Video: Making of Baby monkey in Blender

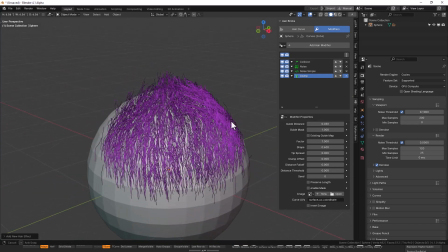8:21 Okay, so for some areas I added multiple clumps, so I could add another clump, and in this clump I will make it bigger like this, but I want to mask it out for certain areas, so I can enable this and then add new mask.
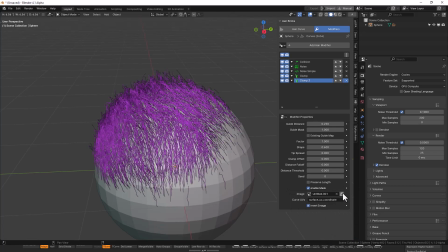8:41 I will invert it and we'll just paint.
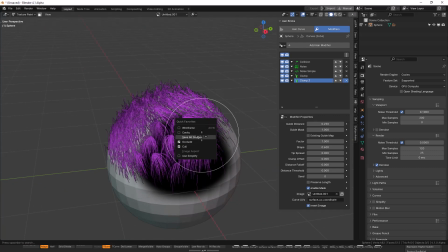8:47 So certain areas can have larger clumps. And we can duplicate this
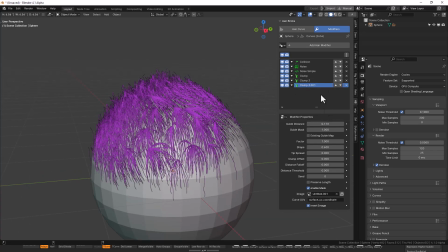8:58 and have smaller clumps inside the larger clumps.
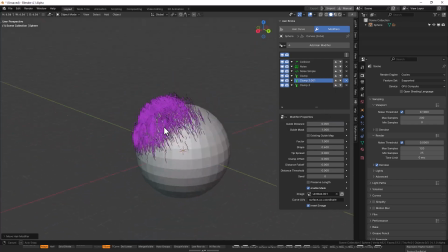9:05 So that's how I was able to do it. So the way I managed it to kind of apply to several objects is, if you come here, we can click on create new preset,
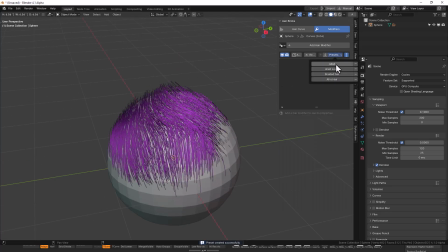9:17 click OK. So even if we remove this, we can come to our preset and click on the one we created, and we should have
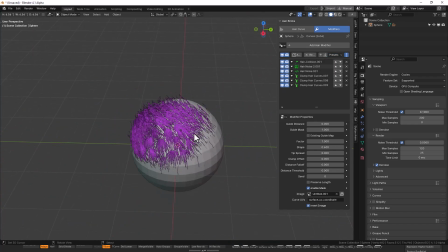9:27 everything loaded up for us. So that's how I was able to kind of apply multiple for different characters.
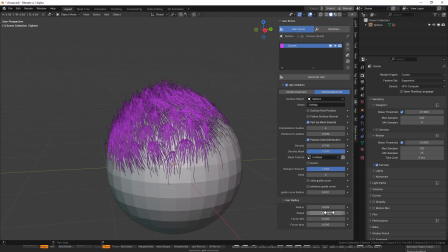9:35 Automatically you have this hair length, so you can always kind of play
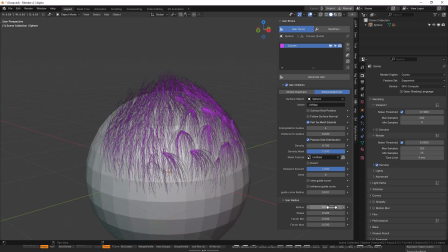9:43 with how it's gonna look. So the tip is usually set to 0. If you want to add fray hair, you
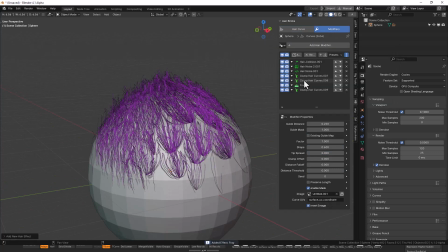9:58 can come fray.
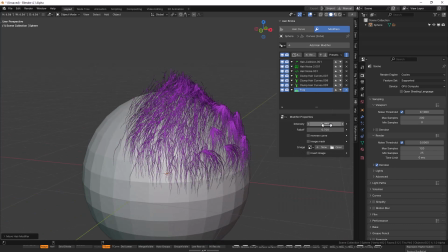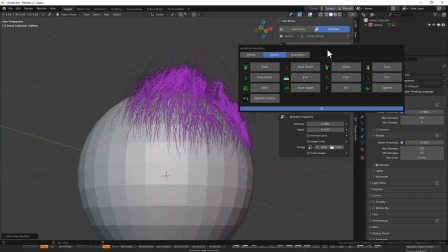10:08 And then we can see some are flying away, so we can add snap to mesh.
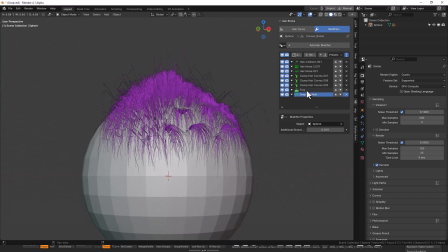10:16 The other fray hair are snapped onto the mesh. We'll reduce the intensity of that and have it.
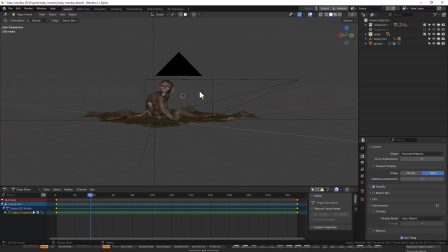10:22 For the final scene setup, it was pretty straightforward. I had main character and I needed a ground platform where I just applied texture and displaced some part of it.
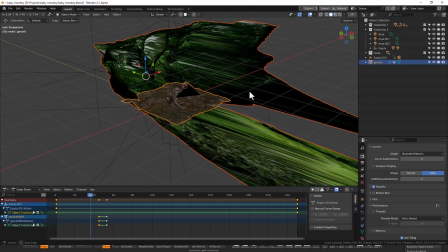10:34 For the background, I used an image which I then turned to,
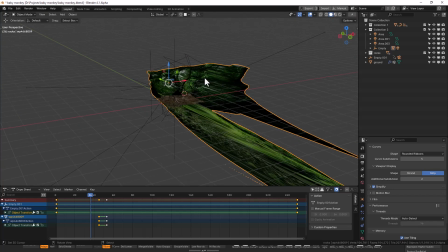10:41 using the depth information, I was able to create a 3D geometry using iMesh, sorry. So we can load an image and generate new depth map.
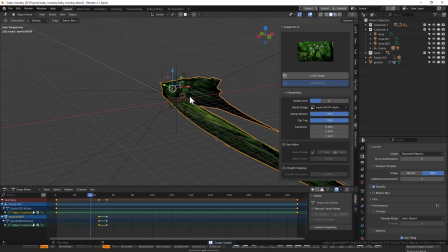10:56 So to generate it where the cursor is placed, so just let it do that. So once it generates it, this is the final result.
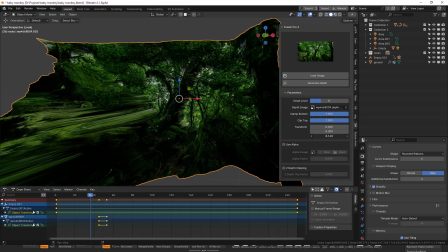11:08 So it generates a depth map that we can then play with.
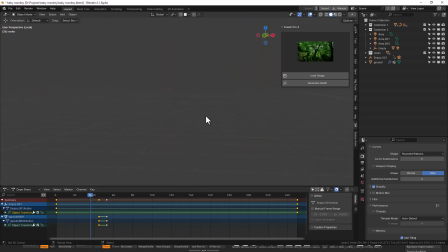11:14 So I didn't want to just use like a simple image since I was using depth of field,
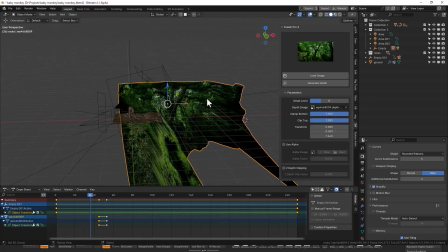11:20 and I wanted it to have some depth even if it's just a simple background.
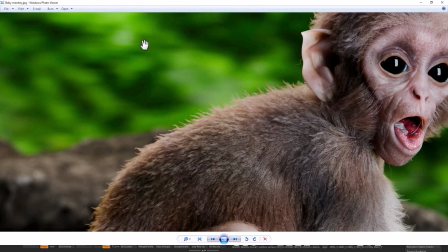11:25 If we look at the final image, you can notice some motion in the image.
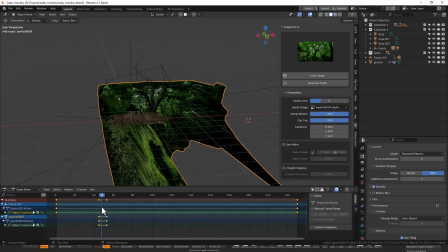11:32 So I animated it to kind of move into place in a very fast space.
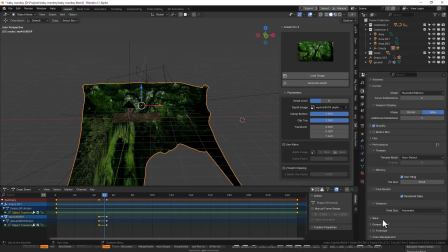11:39 Then I used the motion blur. With that motion blur, so set it to 0.2.
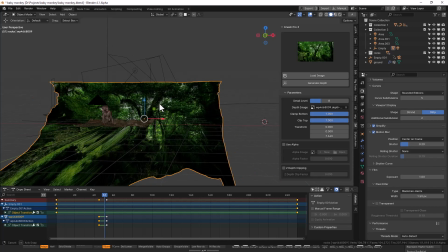11:48 Depending, it was based on what I needed. I didn't want it to be so intense.
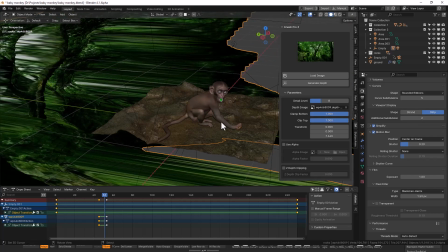11:53 So with the motion blur and that, I also used the new light linking feature in Blender 4.0.
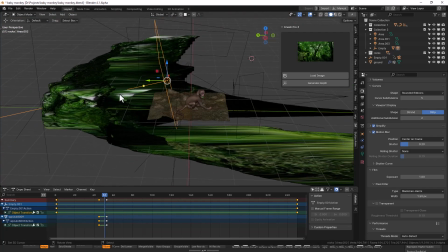12:01 Where this main light is only affecting the background to brighten it up.
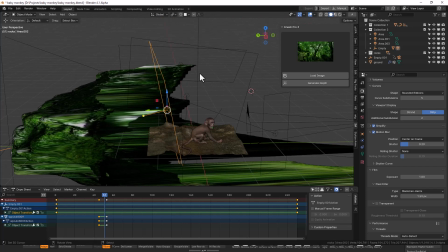12:06 I didn't want to use an emit color, so I wanted a special light for it. And then I added another
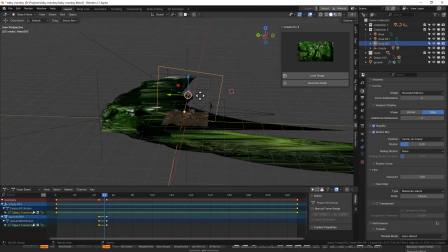12:15 area light.
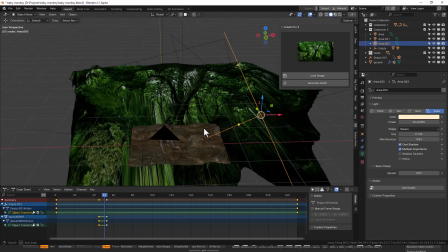12:19 Okay, I added this area light and set it to orange color, so almost like a feel like a bleeding.
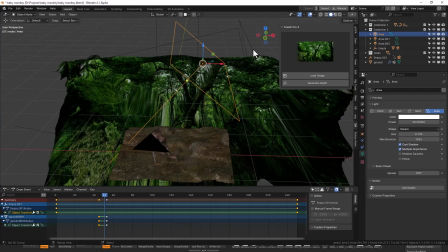12:28 Because the background is greenish, I needed the color to be almost kind of greenish,
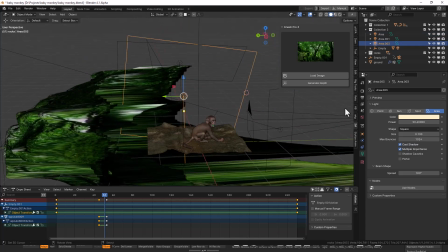12:34 orangey and greenish to make everything blend in together. I use HDRI in combination of a couple of area lights
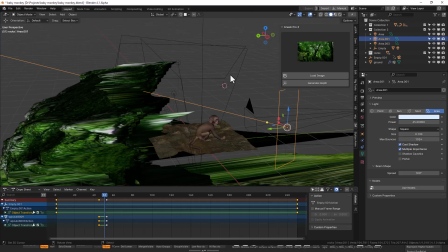12:42 for the key light and the rim light to bring everything together.
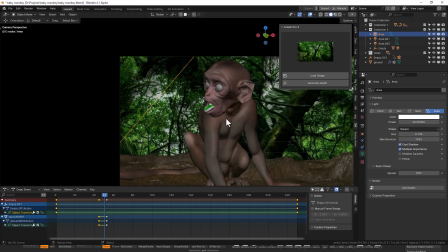12:47 One other cool stuff I'll touch on is the saliva.
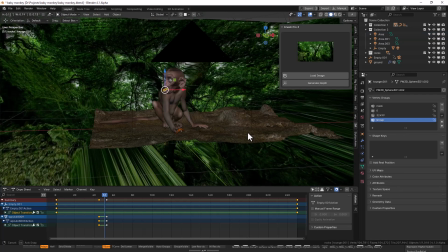12:52 So I just used meta balls to place geometry around.
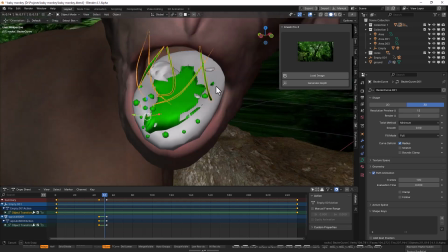12:57 And then for the salivas are basically curves.
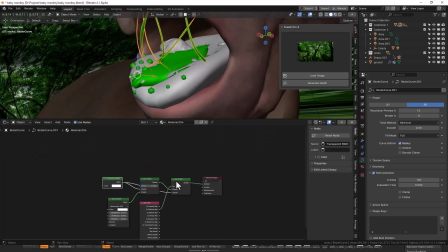13:05 I will show you the material for that. The material is pretty simple, just using a transparent and a glossy node with the roughness set very low, and the effect of the glossiness is set very low.
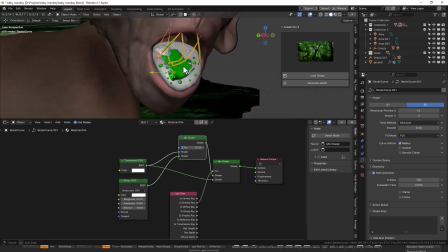13:20 Also, there's no Fresnel because I want it to look wet. And then I added another extra layer of transparent and use the light path node to remove any form of shadow, so everything looks like clean without shadows.
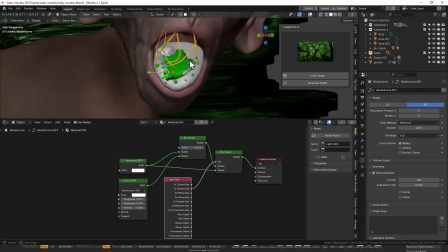13:38 It's visually more appealing that way, at least for this project.
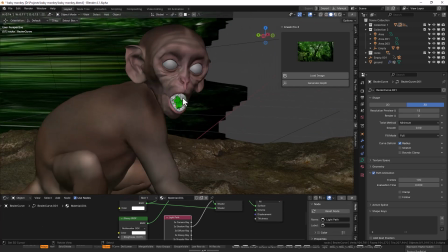13:43 So that's how I added the saliva in the mouth. So there's a bread crumb if you see the image.
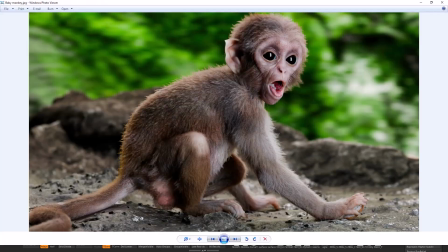13:51 You can go to my ArtStation to see the main image, but it's a bit disgusting if you go close. But yeah, it works. And I did some little compositing.
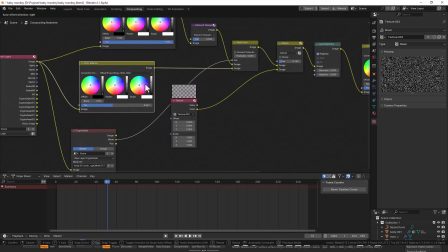14:07 I divided the main character layer and the background layer,
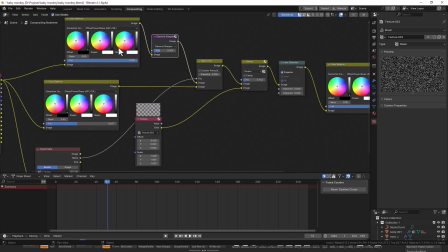14:12 so I can sharpen the background slightly and also increase the contrast slightly.
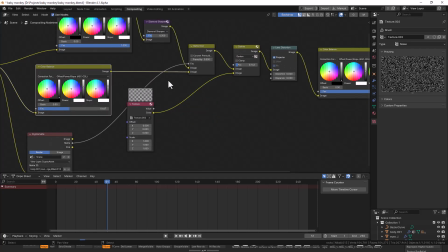14:18 I also did that for the character, but I didn't want the contrast for the character to be too much.
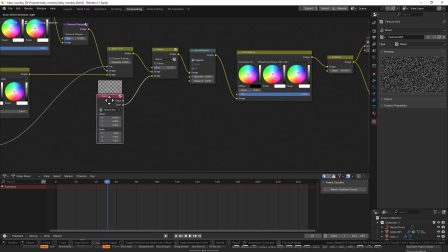14:23 And then I added film grain using noise and setting it to darken. To create this, you just need to create a new texture here, and then you can load the texture
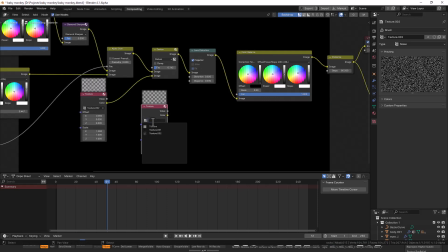14:40 from add import texture, and you basically locate any texture in the scene, which is this one.
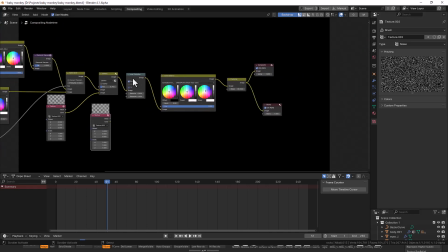14:49 And then everything came together with some lens distortion and some posterization.
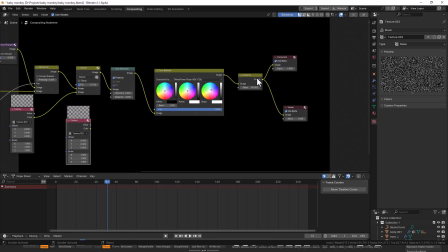14:53 Yeah, so that's it.
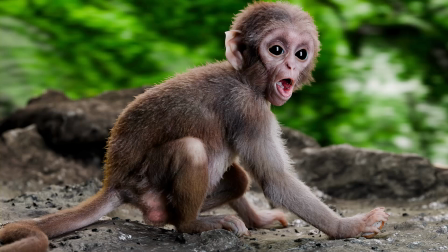14:58 I hope this was quite informative.
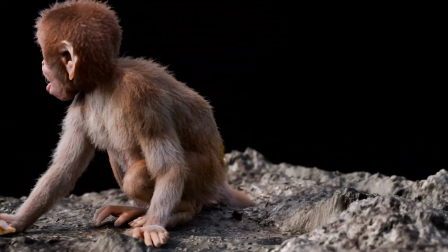15:01 If you enjoyed this video, please don't forget to give it a thumbs up, and if you wish to see more from me, don't forget to hit the subscribe button.
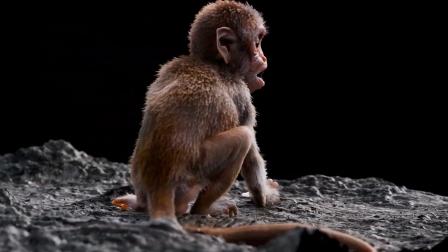15:07 Bye bye for now, see you next time.